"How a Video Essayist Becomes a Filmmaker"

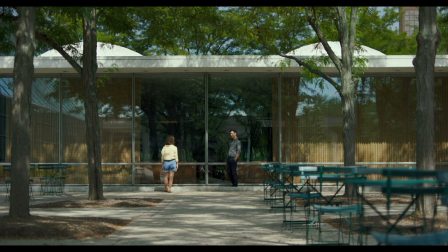Yes, tell me about that. What moves you?
What Koganata does here is truly brilliant.
I thought you hated architecture. I do. But I'm interested in what moves you, particularly about a building.
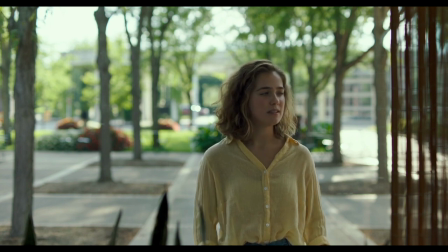In cutting to the reverse side of the glass, we don't hear Casey's response. But we don't need to.
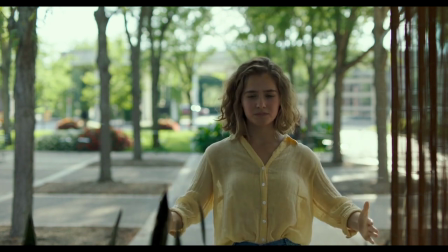We no longer see her reflection, but we see her. She's talking about the things she loves, and more importantly, why she loves it.
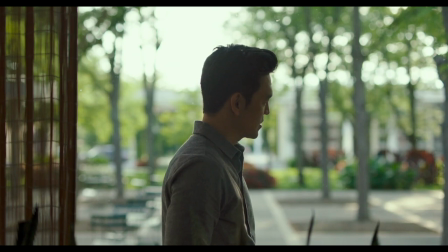Like in his video essays, Koganata manages to take something that can seem cold and academic, hear architecture,
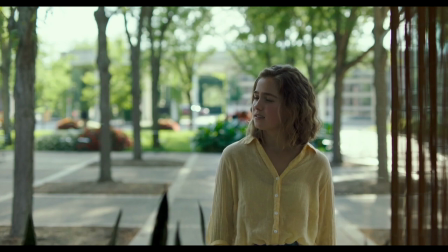and in allowing the characters to connect with it emotionally, truly find something more personal.
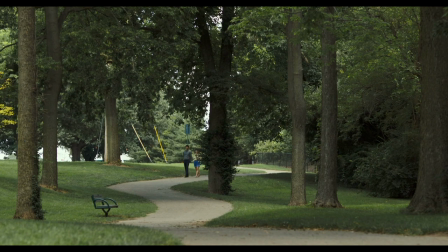Well, wouldn't you get tired of it? No, not at all. And I'd get to interact with all these interesting people from all over the world. The problem with being a tour guide is that you stop seeking.
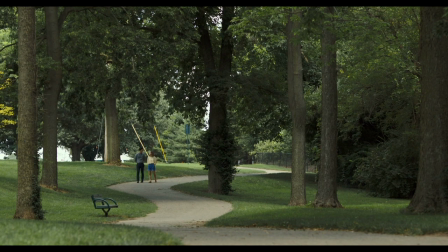become some arbiter of tidbit facts that you'd start repeating over and over, you'd hate it.
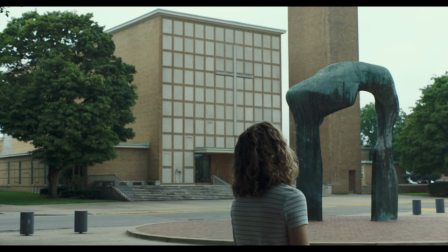Sometimes in talking about the things we love, we find ourselves becoming this arbiter of tidbit facts,
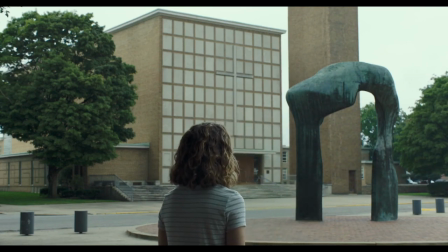discussing what the broader consensus has decided rather than what actually moves us.
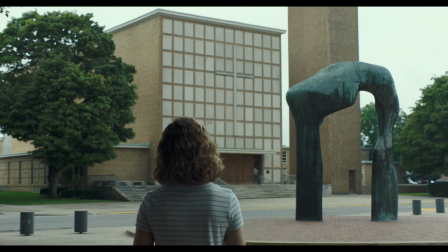Notice how the cross and the doors and the clock are all off center.
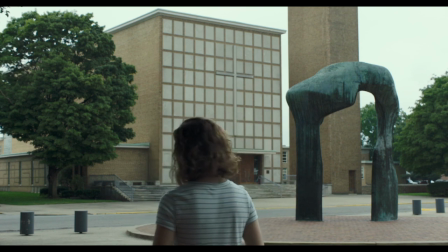This is demonstrated earlier in the film when we glimpsed Casey wrote repeating some facts to herself.
Sarnan's design is asymmetrical, yet still remains balanced.
For me, you know, for Casey's architecture, for me it's cinema.
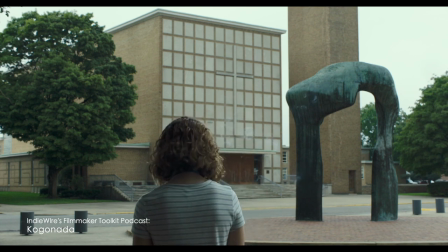And you know, Casey has just fallen in love with it.
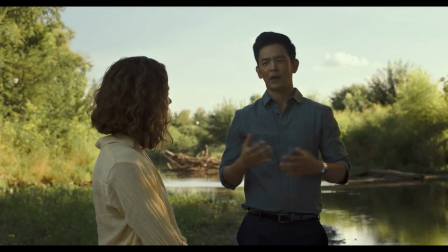And when you just fall in love with something, you know, and maybe you're not as sophisticated and you haven't intellectualized it yet and you create lists.
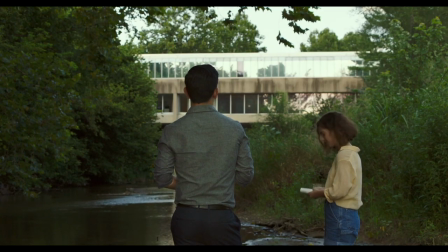Do you mind if I? For the tour? No.
But if you start growing old to it, you can start almost getting cynical about even the conversation of it.
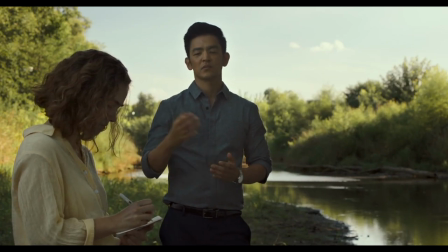And you can almost start having a distaste for it.
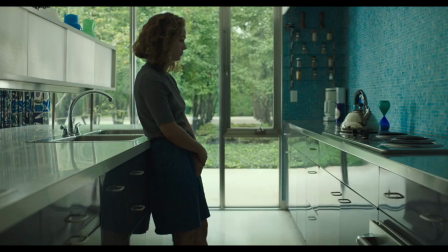And sometimes you need to reconnect with that love of it that maybe, you know,
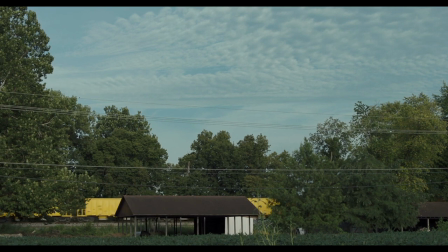made you want to have your own list and made you want to talk about it in almost this sort of very innocent way.
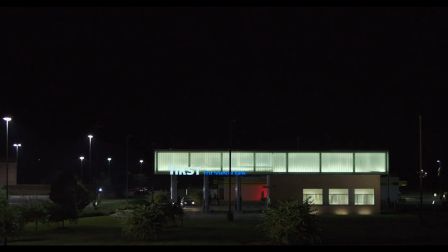When analyzing films, it's important not to lose sight of what drew you to them in the first place, what effect they're having on you and what you find moving.
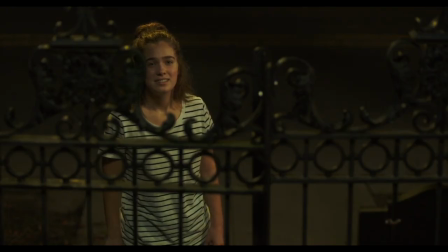In this vein, I would like to discuss a scene in Columbus that moved me.
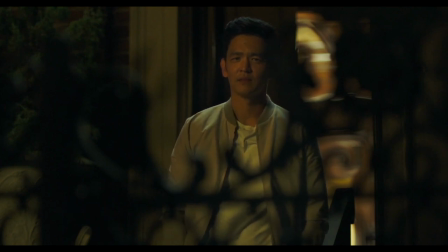This scene comes 44 minutes into the film at a point when Casey takes Jin to see a building that is important to her.
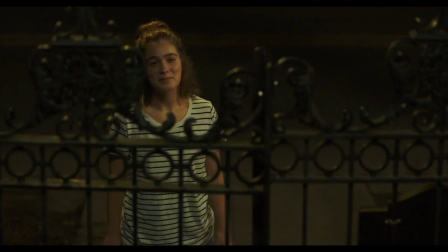Come on. It's number three on my list. Number three, really?
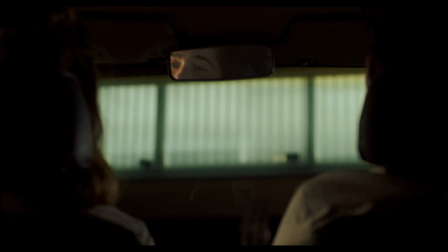Here Casey explains that she didn't know anything about architecture. For her, this is the building that started it all.
It was the beginning for me, you know? This one here.
The scene plays out from six points of coverage. We start in this sort of French over, then it's reversed.
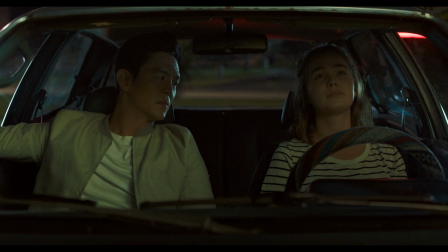Please, tell me.
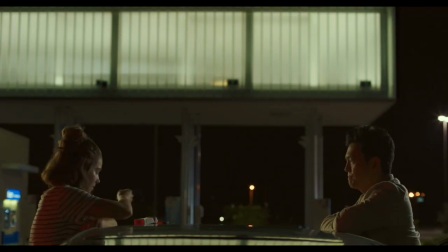Casey. A cigarette.
Then this flawlessly framed two-shot over the car's roof.
Can you pass me those?
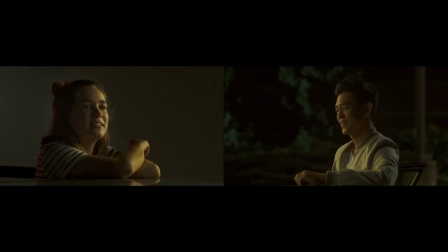And finally, each character's close-up. There's also this very interesting Brazant-esque shot of Casey's hand.
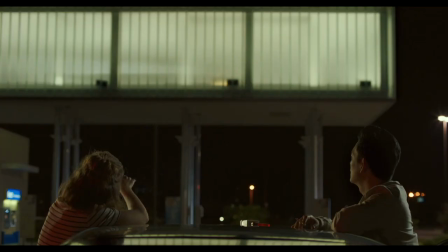I think what jumped out to me was the way this scene buries the character's complex emotions deep beneath the surface. We get this joke from Casey early in the scene.
You know meth is a big thing here.
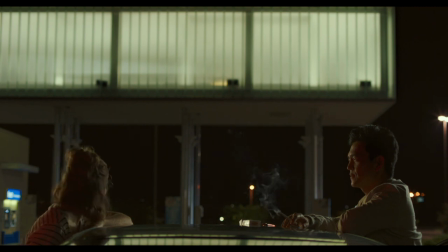which leads to this exchange.
Your mother? Did she do meth? What? Sorry. That just sounds funny.
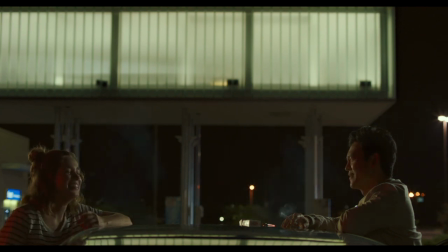Funny how? Your mother? Did she do meth?
The laughing and the banter completely disarms us.
You don't hear it? You don't hear what? Your mother? Did she do meth? What?
The back and forth that follows seems like a playful exchange.
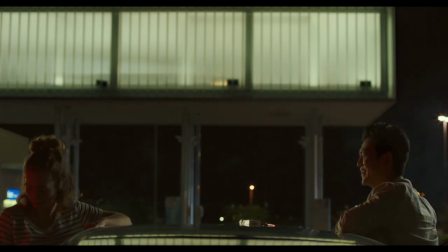They're both laughing, so by the time we get to this moment...
Did your mother do meth?